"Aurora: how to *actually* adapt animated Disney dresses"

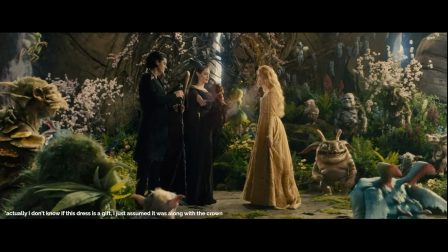493s
But then she's gifted an all-gold dress when she's crowned Queen of the Moors.
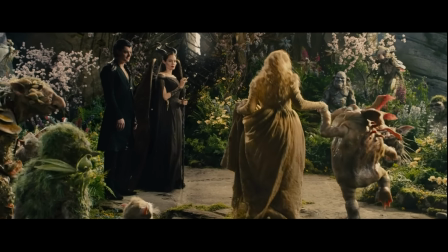497s
It has detailed embroidery and a fabric texture that looks like gold leaf, plus a golden wreath tiara.
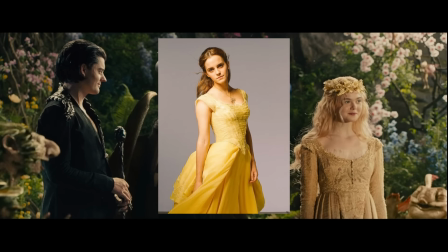503s
So it is possible to make a golden dress, Belle, with the medieval empire waistline silhouette.
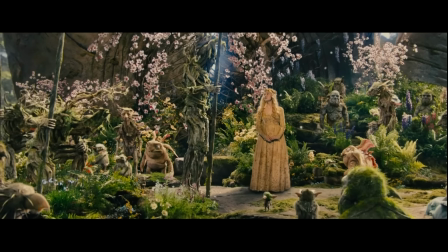510s
This is a perfect blend of human and fairy,
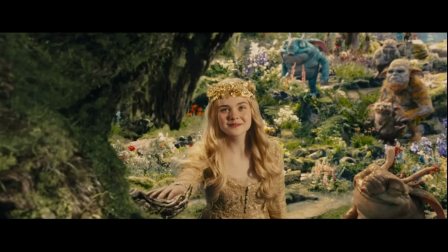513s
which is fitting because Aurora is a human and becoming queen of a fairy world, uniting the races together.
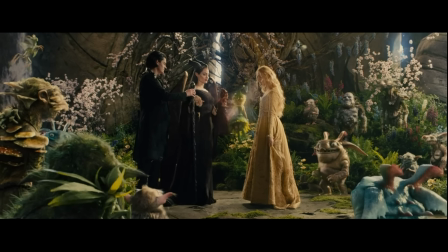520s
It's also her most detailed outfit in the first movie, so this evolution is so impactful.
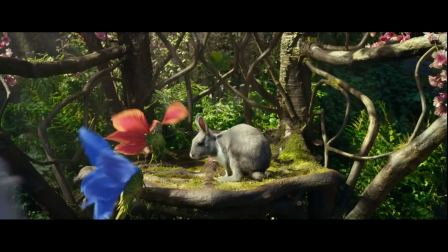525s
This definitely feels like a princess worthy dress. But her most magical dresses are in Mistress of Evil.
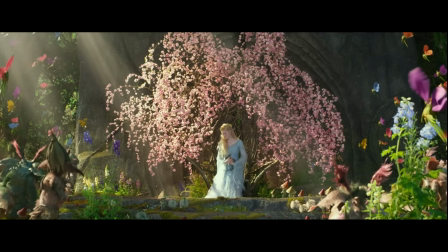532s
All her moor dresses intentionally look fairy-made. They're whimsical, so intricate, and surreal.
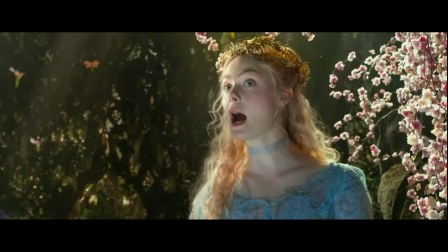539s
For her first dress, Mirajnik believed it was important to introduce her in something ethereal because of the land she now rules.
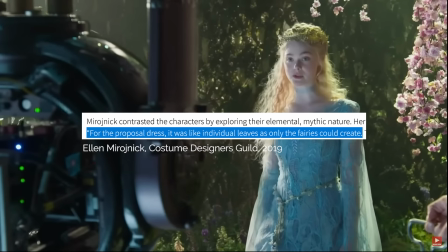546s
She mentions that the fabric was, quote, like individual leaves as only the fairies could create.
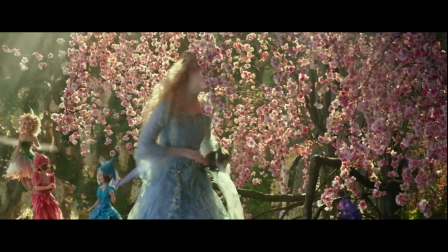552s
It was all this hand-woven lace.
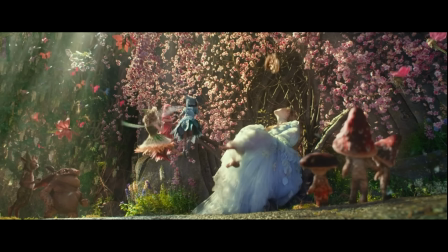554s
And there are these gossamer underlayers that are all different colors, so the colors shift in the light, from pink to blue to lilac.
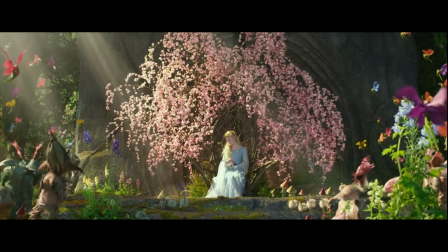562s
It really reminds me of Cinderella's iridescent underlayers. This dress is organic and natural, but still queen-like and regal.
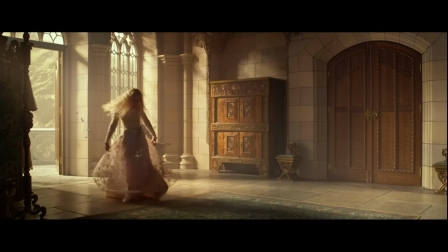570s
There's also a really beautiful dress with hundreds of lace flowers and appliques, but you can barely see it in the movie because she's backlit.
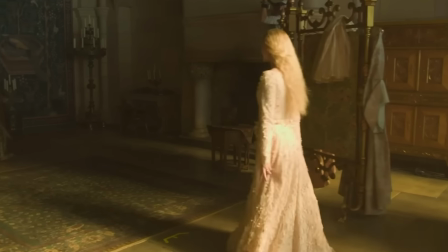577s
It's just as beautiful. Aurora even exclaims that fairies made it, and it definitely looks like they did.
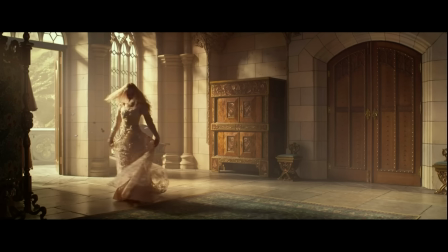583s
There's such an ethereal quality about these dresses, and I can physically see the craftsmanship and quality that went into making them.
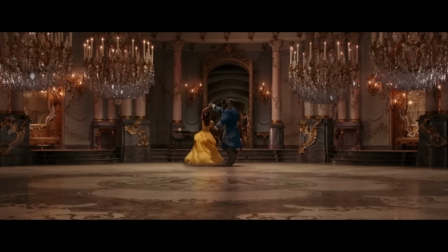592s
Jasmine's or Belle's dresses, in even what I've seen of Snow White's, they look more like theatre costumes.
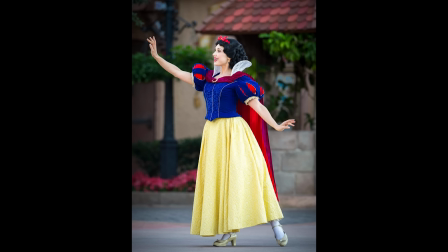598s
Actually, no, more like park costumes because have you seen Jasmine's outfits on Broadway?
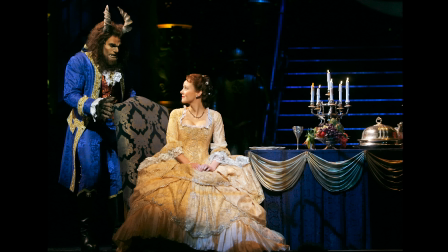604s
They are so much better. Even Belle's from the musical look more French and ball gown.
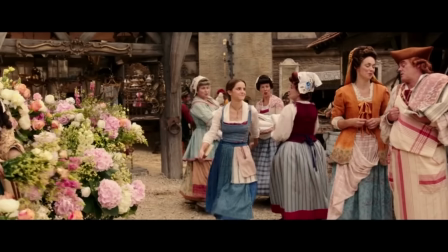610s
I know, a lot of craftsmanship went into these costumes as well, but this cartoonish style holds them back so much.
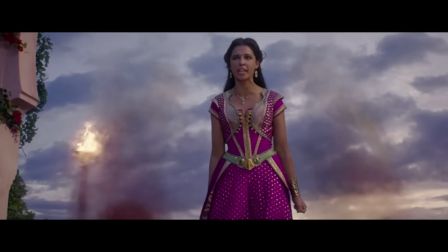618s
Their dresses aren't technically made by fairies but they're still fantasy and Belle's dress is made from some magic.
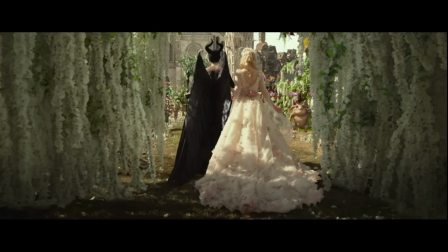626s
There's a distinct difference between making believable fantasy dresses and making caricature costumes.
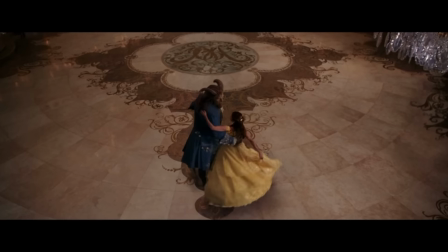632s
I want whimsical fantasy, not artificial fantasy. And I especially don't want CGI'd ball gowns.
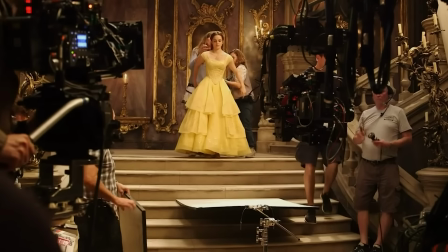641s
The dress Emma Watson wore for filming was shorter and had a less full skirt so that she could dance easier.
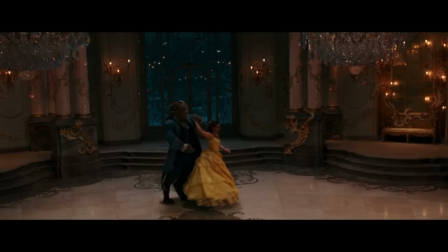647s
Then they CGI'd this in post because it didn't look grand enough in the final product.
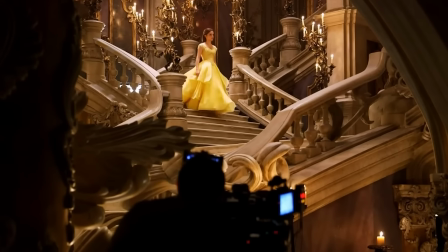652s
I don't know how no one caught this design flaw before filming. And I also talked about this in my Cinderella video.
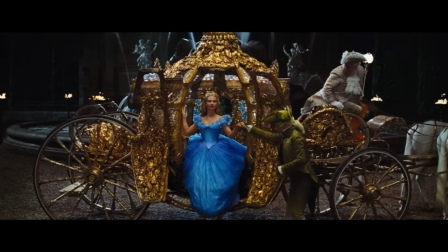659s
And actually, Cinderella is the only other princess that has quality fairy tale dresses.
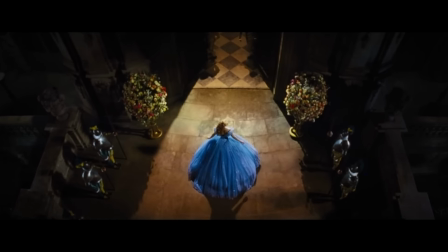666s
And honestly, she does it better, I'm not gonna lie. I've already gushed about this dress and all the other costume designs in my Cinderella
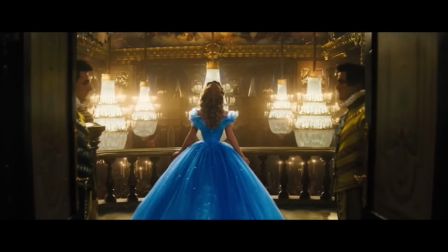674s
video because I think Cinderella's costume design has the best live-action princess fashion.
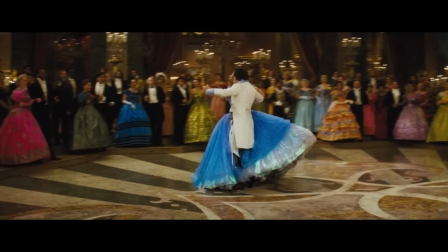679s
I mean, I love Aurora's, but Cinderella's is mind-blowing. We can go watch that video if you want to hear more about it.
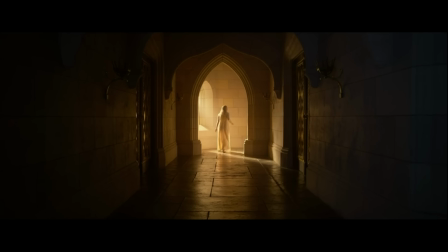685s
Perhaps the biggest difference between this Aurora and the other live-action princesses is that Aurora's story is an adaptation of Sleeping Beauty,
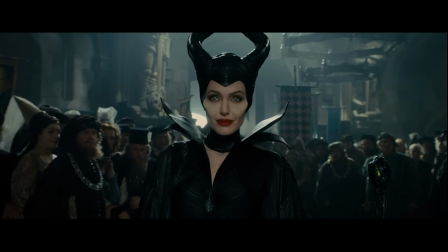694s
not a remake. These movies, they're really about Maleficent, though Aurora is still a centerpiece to the story.
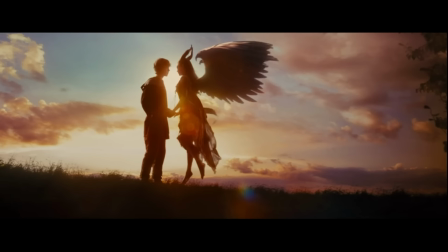700s
Since the Maleficent movies are adaptations, they add new elements to the animated story.
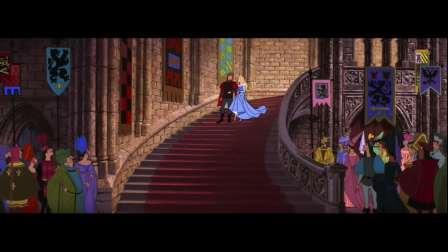707s
Sleeping Beauty, for example, she only gets just under 18 minutes of screen time in a 1 hour and 15 minute animated movie.
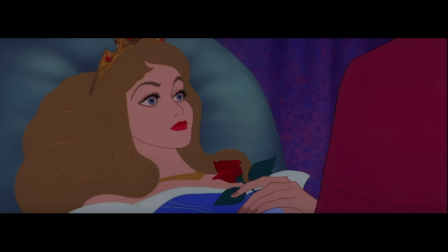715s
She doesn't even speak after waking up or even the entire second half of the movie.
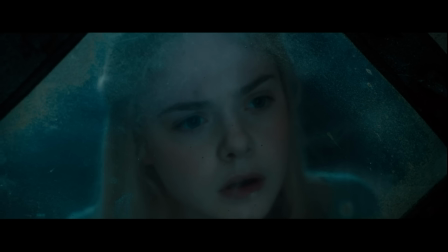720s
In the live actions, Aurora has an active role, and the costume designers took advantage of that.
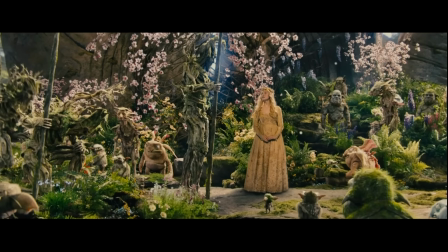726s
For one, Aurora gets multiple dresses. The only other princess exception would be Jasmine.
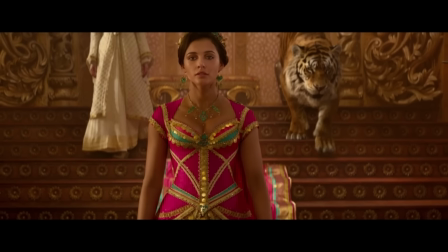732s
She does get quite a few costume changes.